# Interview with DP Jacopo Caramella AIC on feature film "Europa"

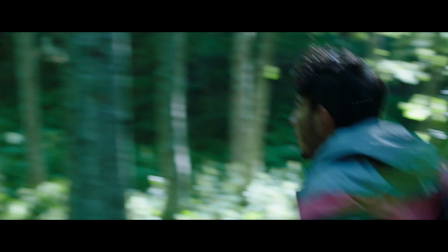Europa è un film coraggioso e al tempo stesso incosciente.
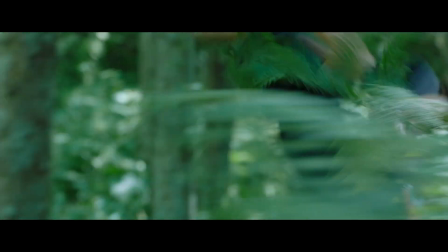Racconta la storia di Kamal, un giovane ragazzo iracheno che in una notte di luglio attraversa il confine tra la Turchia e la Bulgaria insieme a un gruppo di migranti e dovrà sopravvivere per tre notti e tre giorni all'interno dei boschi del sud della Bulgaria. Durante la preparazione con Haider, il regista del film, ci siamo confrontati a lungo sul giusto modo per raccontare questa storia. Haider voleva un film interamente in primo piano con la macchina a mano ci è sembrata
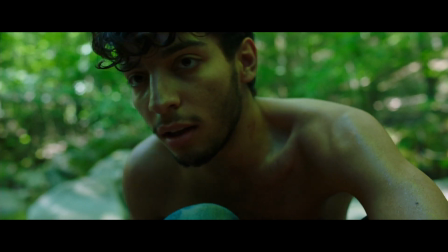il modo più naturale e più intimo per raccontare questa storia e quindi
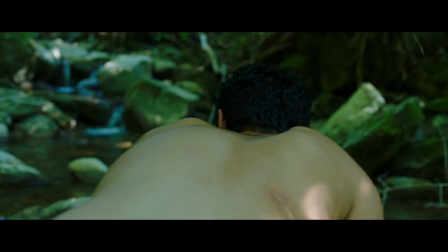abbiamo iniziato a sviluppare le scene sul piano sequenza come linguaggio
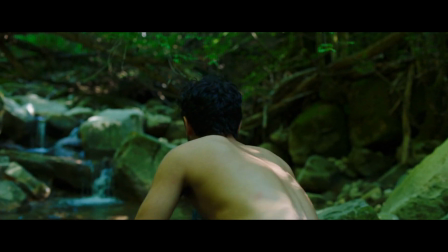quasi tutto il film è girato in long take per cui anche in preparazione abbiamo
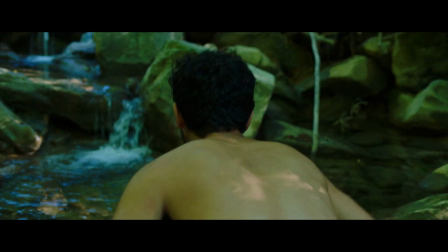dovuto fare un grosso lavoro di interpretazione delle scene di messa in scena, individuare dei keyframe nei quali arrivare e per il resto dovevamo però anche lasciare spazio all'improvvisazione, ai gesti spontanei e all'interazione tra Kamal e l'ambiente circostante. Ci siamo mossi su due polarità per trovare il giusto punto di vista e la giusta sensibilità della macchina.
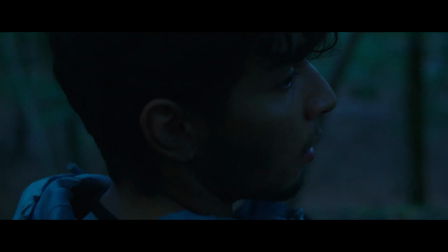Da un lato uno sguardo, seppur avvicinato, oggettivo, quasi antropologico, di osservazione dei minimi gesti,
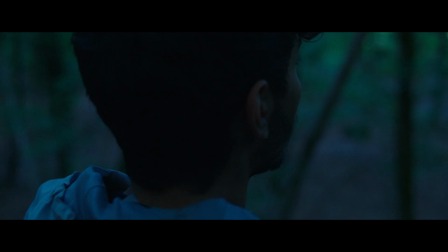delle minime espressioni e reazioni di Kamal. cercare
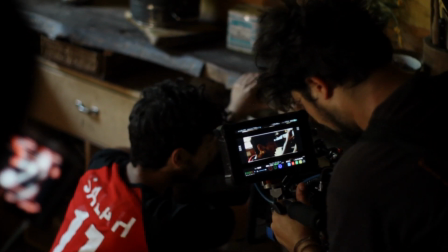di tenere sempre il personaggio nel frame è diventato anche una sfida
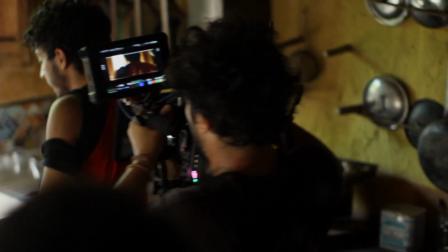pratica viste le location e gli ambienti che abbiamo dovuto affrontare e percorrere dall'altro lato è anche uno sguardo
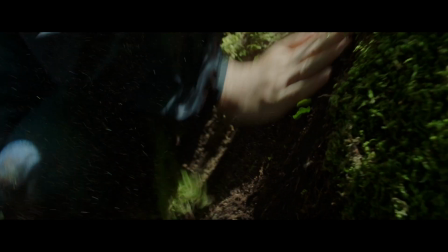assolutamente immersivo volevamo sentire la fisicità dell'ambiente per cui
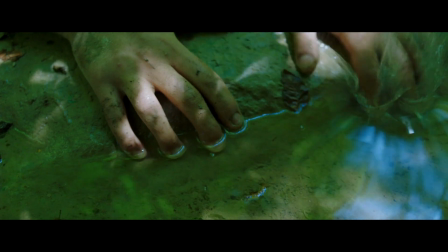abbiamo cercato di valorizzare tutti quegli elementi naturali che in un bosco si possono incontrare il fango, l'acqua,
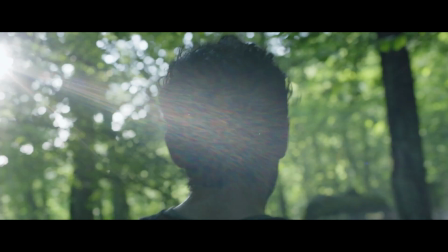la vegetazione Ci sono tantissimi flare in macchina che però non sono una scelta estetizzante,
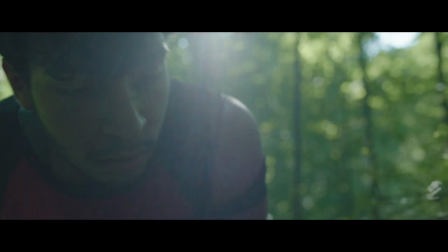danno fisicità, materialità al contesto ambientale. Abbiamo cercato uno stile di macchina a mano che ci potesse permettere di essere agili, flessibili in tutti i contesti ambientali più assurdi, più impercorribili.
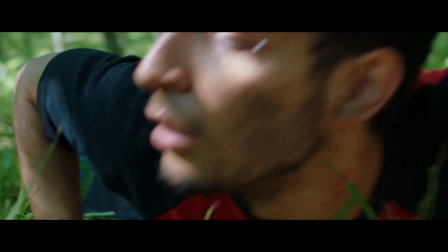Quando Kamal corre noi corriamo con lui, quando cade cadiamo a terra con lui,
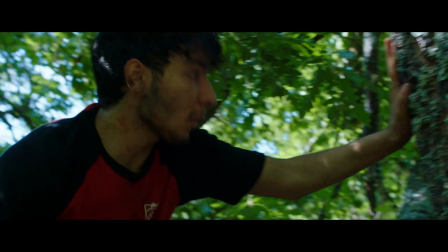quando si arrampica su un albero o risale un ghiaione franoso, noi siamo sempre alla stessa distanza.
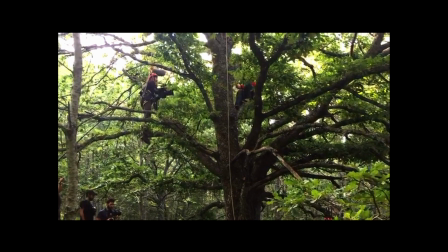Non era possibile usare Easy Rig, macchina a spalla,
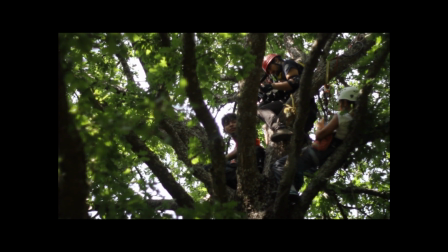la macchina è tenuta sempre a braccia per poter variare costantemente e anche agilmente l'altezza.
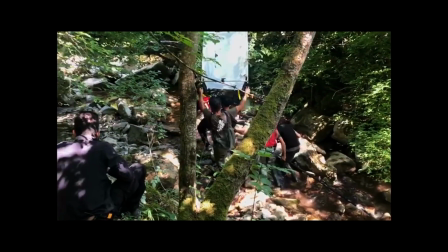Il film è girato interamente in Alexa Mini, abbiamo alleggerito il più possibile,
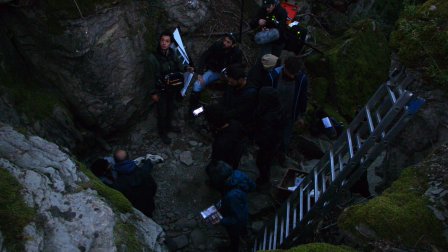abbiamo separato l'alimentazione macchina e accessori dal corpo della camera,
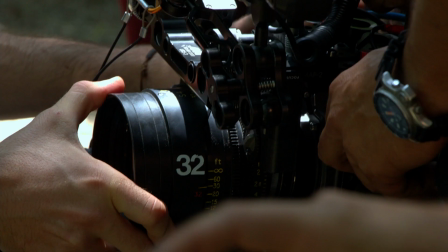abbiamo tolto la loop per cui lavoravamo con un monitor 7 pollici ultra bright.
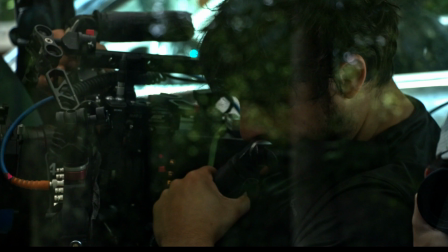Abbiamo poi aggiunto tre maniglie in posizioni diverse sul cage della macchina oltre a quella classica
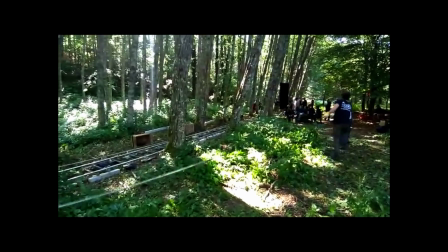dell'Alexa per poter cambiare impugnatura anche durante i piani sequenza. Ho scelto l'Alexa anche per le sue caratteristiche fotografiche, è una macchina che ha una latitudine di posa molto ampia,
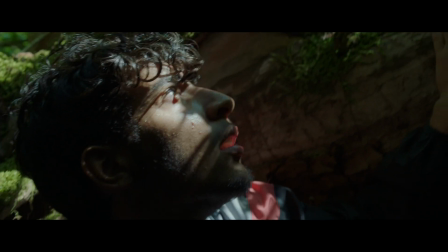abbiamo girato tutto il film all'interno dei boschi in piena estate con rapporti di
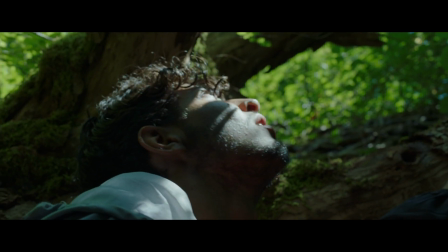contrasto elevatissimi tra le ombre del sottobosco e la luce del sole che filtra tra la vegetazione.
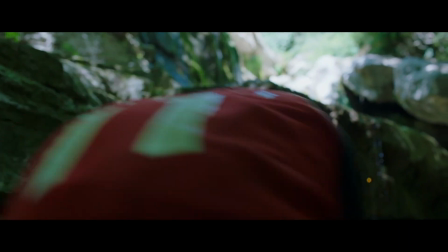Ho girato tutto il film in area raw impostando la macchina quasi sempre negli esterni giorno a 1250 ISO, a volte a 1600 per guadagnare uno stop sulle alte luci. Anche Color Science dell'Alexa mi sembrava la soluzione migliore per la vegetazione che è molto verde e quando è colpita dal sole si satura terribilmente.
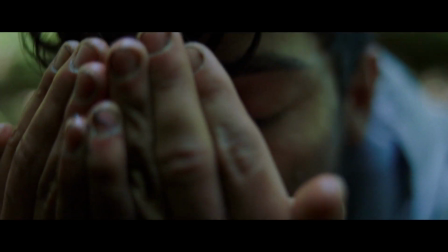Noi abbiamo girato a 2-3 feet di distanza, non di più, dal volto del protagonista,
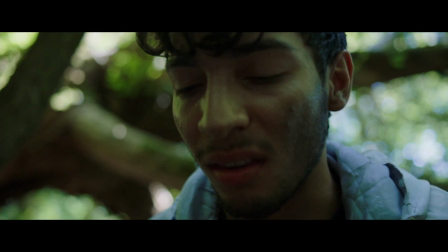per cui avere anche una morbidezza di microcontrasto per me era importante.